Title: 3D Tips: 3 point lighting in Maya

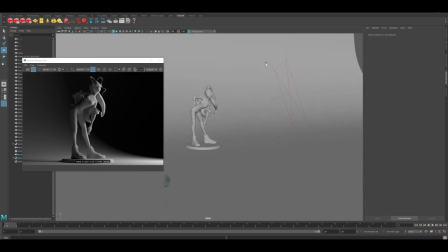[8:09]
Now, the other thing that I'm gonna look into now is creating the fill light.
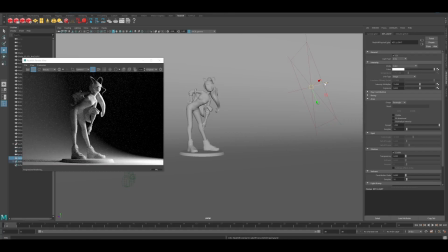[8:13]
So in order to do so, I'm just gonna select the key light and duplicate the key light and move it out of
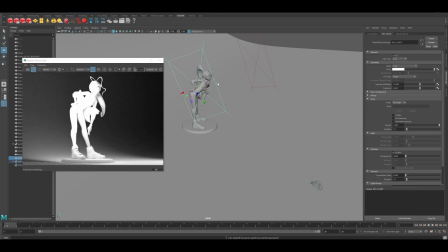[8:25]
this area into the area that's 45 angles opposite, 45 degrees.
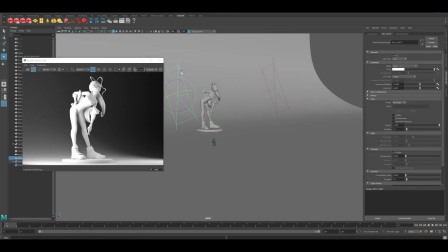[8:33]
I would move it at a 45-degree angle opposite of the key light, okay? Something, let's say something around, somewhere around here.
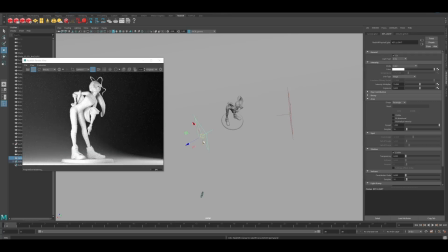[8:44]
So you can see it's kind of like 45 degrees from where the key light was, roughly.
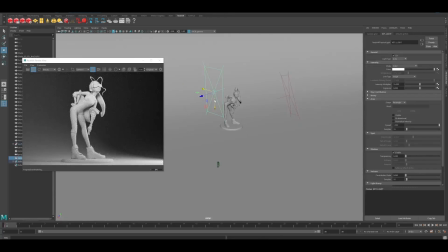[8:54]
And I can keep it of the same size, it's fine, I don't mind. Just gonna bring it into position.
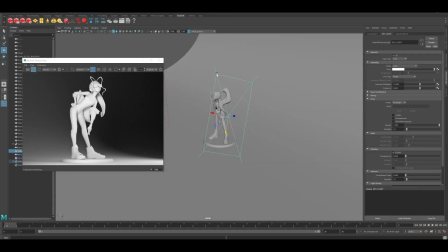[9:00]
All right, and this light is slightly rotated for no reason, so I'm gonna bring it back like this.
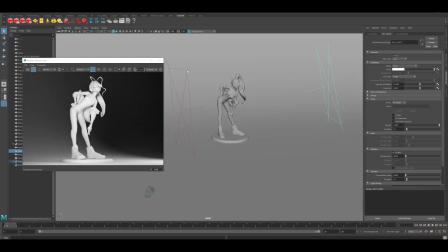[9:09]
All right. Okay, and now I'm gonna select the fill light, obviously rename it fill light, so you stay nice and organized, and I'm gonna bring the intensity multiplier down.
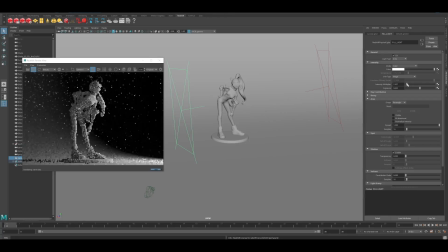[9:22]
Okay, so what I want with this fill light is exactly what it is, to fill in the shadows that are created by the key light. So I'm just gonna put it around 2, and you can see what happens if I switch it off. All the strong shadows that are
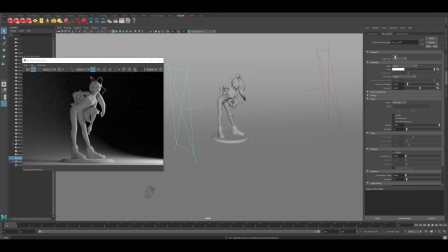[9:43]
created by the key light are filled in by the fill light.
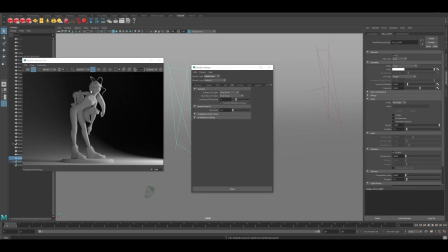[9:49]
One more thing that I want to talk about is also how your shadows look depend highly on your global illumination. So let's say that if your global illumination in your renderer, in my case here Redshift, if it's off,
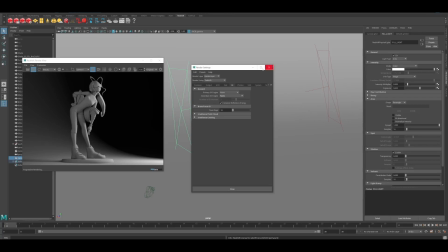[10:02]
you can clearly see that if I put it to none, which is actually not on,
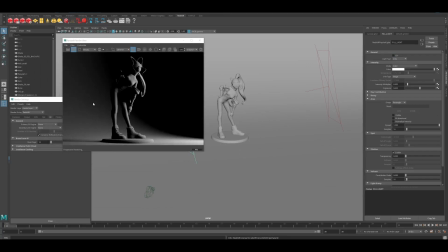[10:10]
if I switch off my fill light, you can see how strong the shadows are. There is no light bouncing anywhere to fill in the shadows. So technically, to keep this simple, is that in real life, if you would switch this light on,
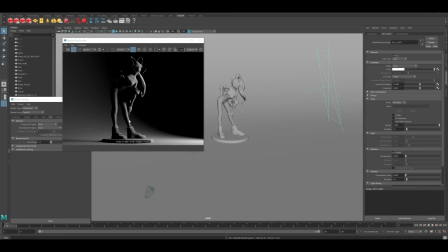[10:27]
you would have a bunch of photons jumping all over your scene and filling in these shadows. That's exactly what the global illumination emulates and creates. But when I'm lighting, I prefer to have this switch to off. So that way I can clearly see what my lights are doing.
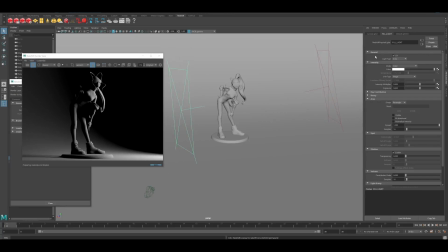[10:45]
Like for example, now the fill light, and how strong I want the fill light to be, because sometimes maybe it's better if it's around 1, you know, like in terms of its intensity multiplier, or let's say 0.5, you know,
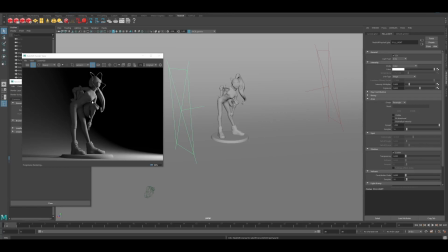[10:59]
so that we still keep some volume on the model without making it look too flat, right?
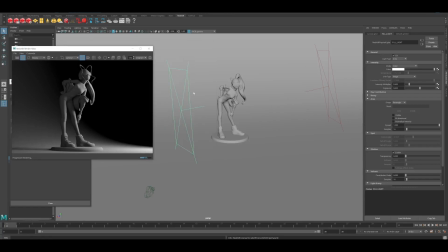[11:06]
And at this point, once you're sure at the relationship your two lights or your two main lights have, you can bring back the
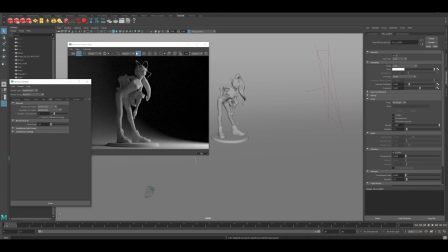[11:15]
global illumination and see what it does in terms of additional lighting. And for now, I'm pretty happy with this. The last thing that I need to do is the rim light or the backlight.
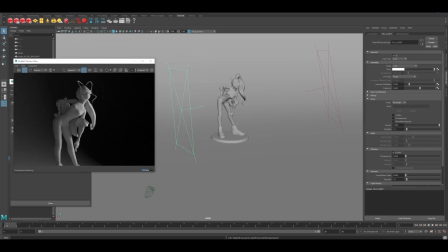[11:30]
So in order to create the backlight, what I'm going to do is I'm going to go and create another area light. And this way, the way it works in Redshift is that you switch your area light to a spotlight. But for example, if you're using another renderer or Maya lights, you can create directly a spotlight.
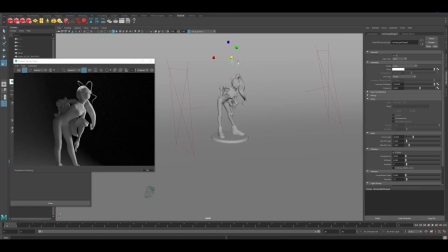[11:49]
And the reason why I'm selecting the spotlight is that it has a narrower beam of light
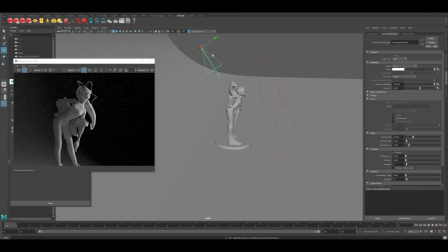[11:56]
as opposed to the other lights, the area lights that tend to have, you know, a more spread out beam of light.
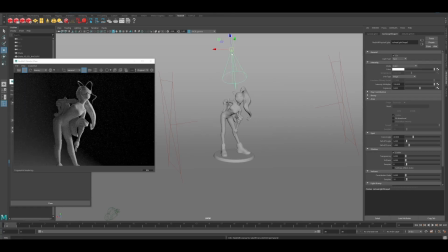[12:05]
I just prefer to use the spotlight.
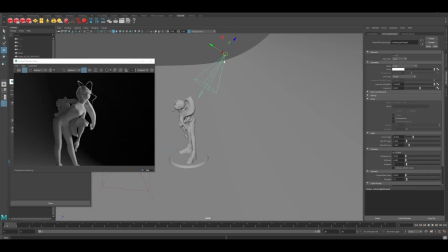[12:10]
Okay, so I'm just going to bring it into position, and that's roughly behind the model.
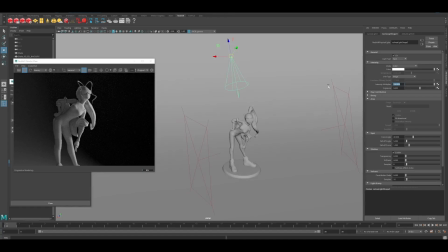[12:16]
And you want this light to be brittle, you know, you want it to be a bit stronger. So I'm going to go and say, let's say 500 in terms of the highlight. So you can see it creates a nice highlight here on the model. It creates a nice highlight. And that's exactly what I want.
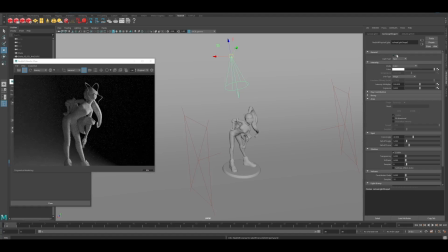[12:34]
See, if it's not there, it actually the model looks flat, and this is exactly what you want to use in order to make your model look more three-dimensional.
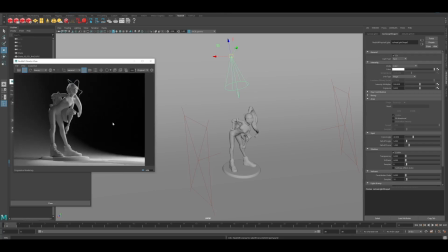[12:48]
All right, so now once I've done this, I'm done with setting up my lights, and this is why we call this the 3-point light scenario.
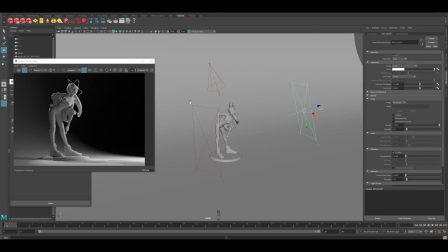[12:55]
One light is the key light, the other one is the fill light, and then we have the backlight. Hence the name, 3-point light. All right. But the thing is that I'm not really happy with how it looks visually. So I'm happy with the volume and what I'm getting on the model, but I don't want this shadow here on the floor.
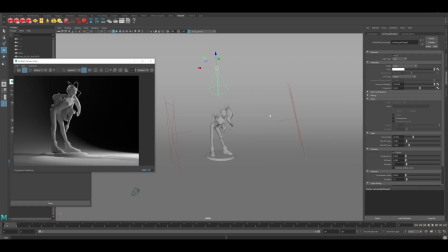[13:13]
I'm not happy with how the background is lit. So I need to work a bit on this before finalizing my model, finalizing my render. So I'm just gonna show you something that's called the light linking. And basically what this does is, if you go under Window, Relationship Editors,
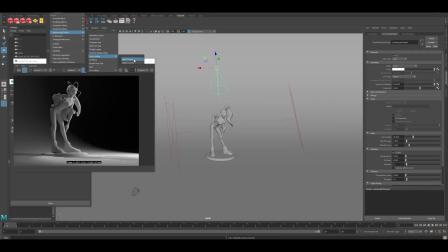[13:33]
and you have here the light linking, you have two options, light centric or object centric. So light centric means that you're telling to the light what it's affecting and what it's not affecting. And object centric is actually the you're telling which object is receiving lights and
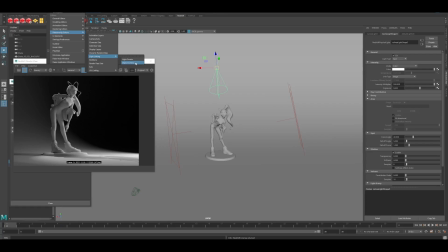[13:53]
or which lights. If you have a couple of lights or just one, that's what you're telling to that object to receive or not receive.
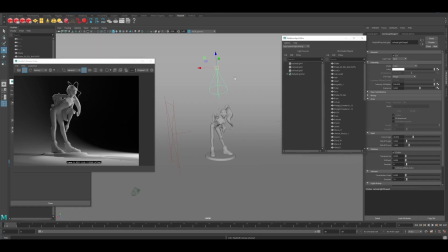[13:59]
Anyhow, you can select either or, but I prefer to use the light centric.
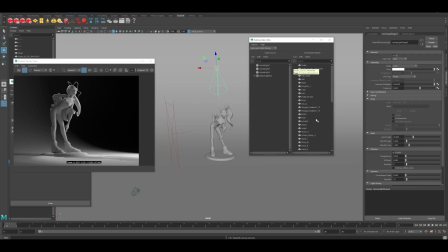[14:05]
And on the left side you have all of your lights that are listed, and on the right side here you have all of your geometry that's in the scene. So I know that my background here is called Cyc or Cyclorama.
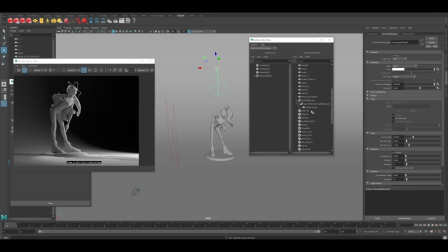[14:20]
So I'm just going to find it here, and here it is, the Studio Cyclorama. And I'm going to select my area light, which is the key light, and I'm just going to remove it from ever affecting the background.
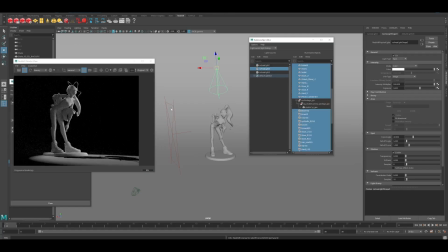[14:35]
And I'm going to do the same thing for all the other 3 lights that are in the scene, just to make sure that they are not affecting at all my background. And this is what I get. I just want them to affect the model here.
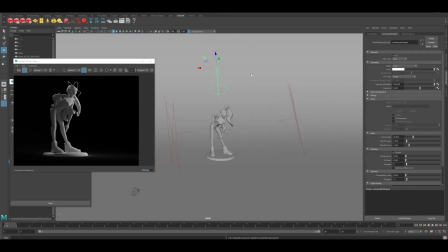[14:53]
One last thing also that I want to do is actually select the backlight, and I just don't want this shadow that's falling here in the front to be visible. So I'm going to go in the attribute editor of the light, and what I'm going to do is I'm going to just make sure that it's not emitting any shadows.
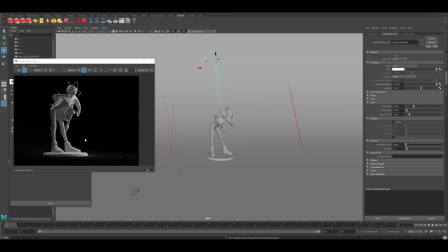[15:10]
So it's nice and clean that way, and I'm happy with this. Now I just need to create one more light, and I'm going to create an area light that I'm gonna scale so that it's bigger,
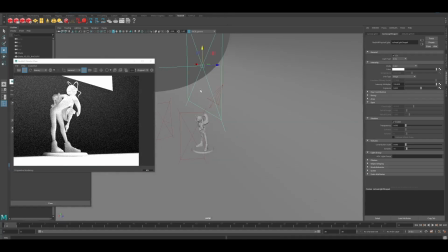[15:22]
and this light is going to be here on top, and what it's gonna do is it's going to affect the background.
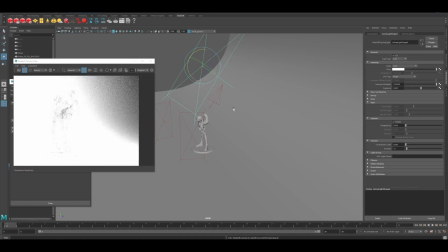[15:31]
Okay, so I'm gonna rotate the light into position,
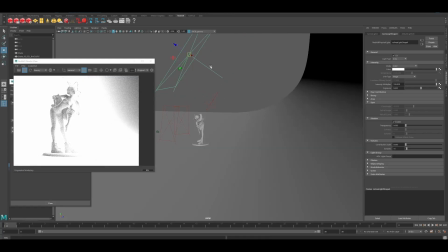[15:36]
and the way you know which way the light is aiming is that you have this straight arrow that's in front of the light.
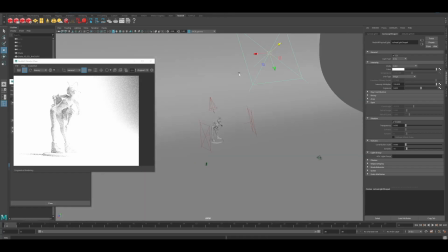[15:44]
That way you know where it's aiming,
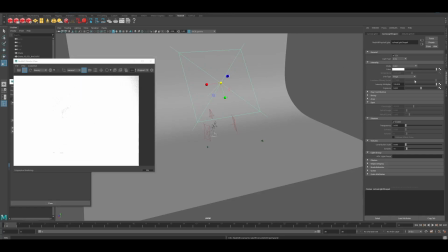[15:46]
and I'm gonna even make it a bit bigger so it's nice and soft, and I'm gonna remove the intensity here
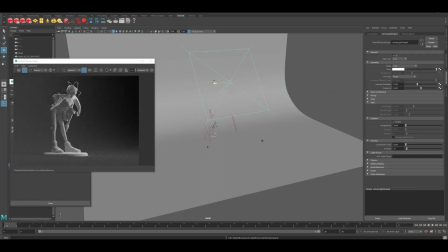[15:57]
somewhat and bring it into a position where actually we don't have so much of these shadows. I'm gonna make it even bigger, somewhat like this. All right, and I'm happy with this. This is the light that's affecting the background.
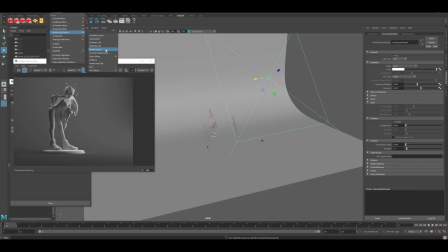[16:17]
Now I just need to make sure that I go under Window, Relationship Editor, and once again, Light Linking, Light Centric.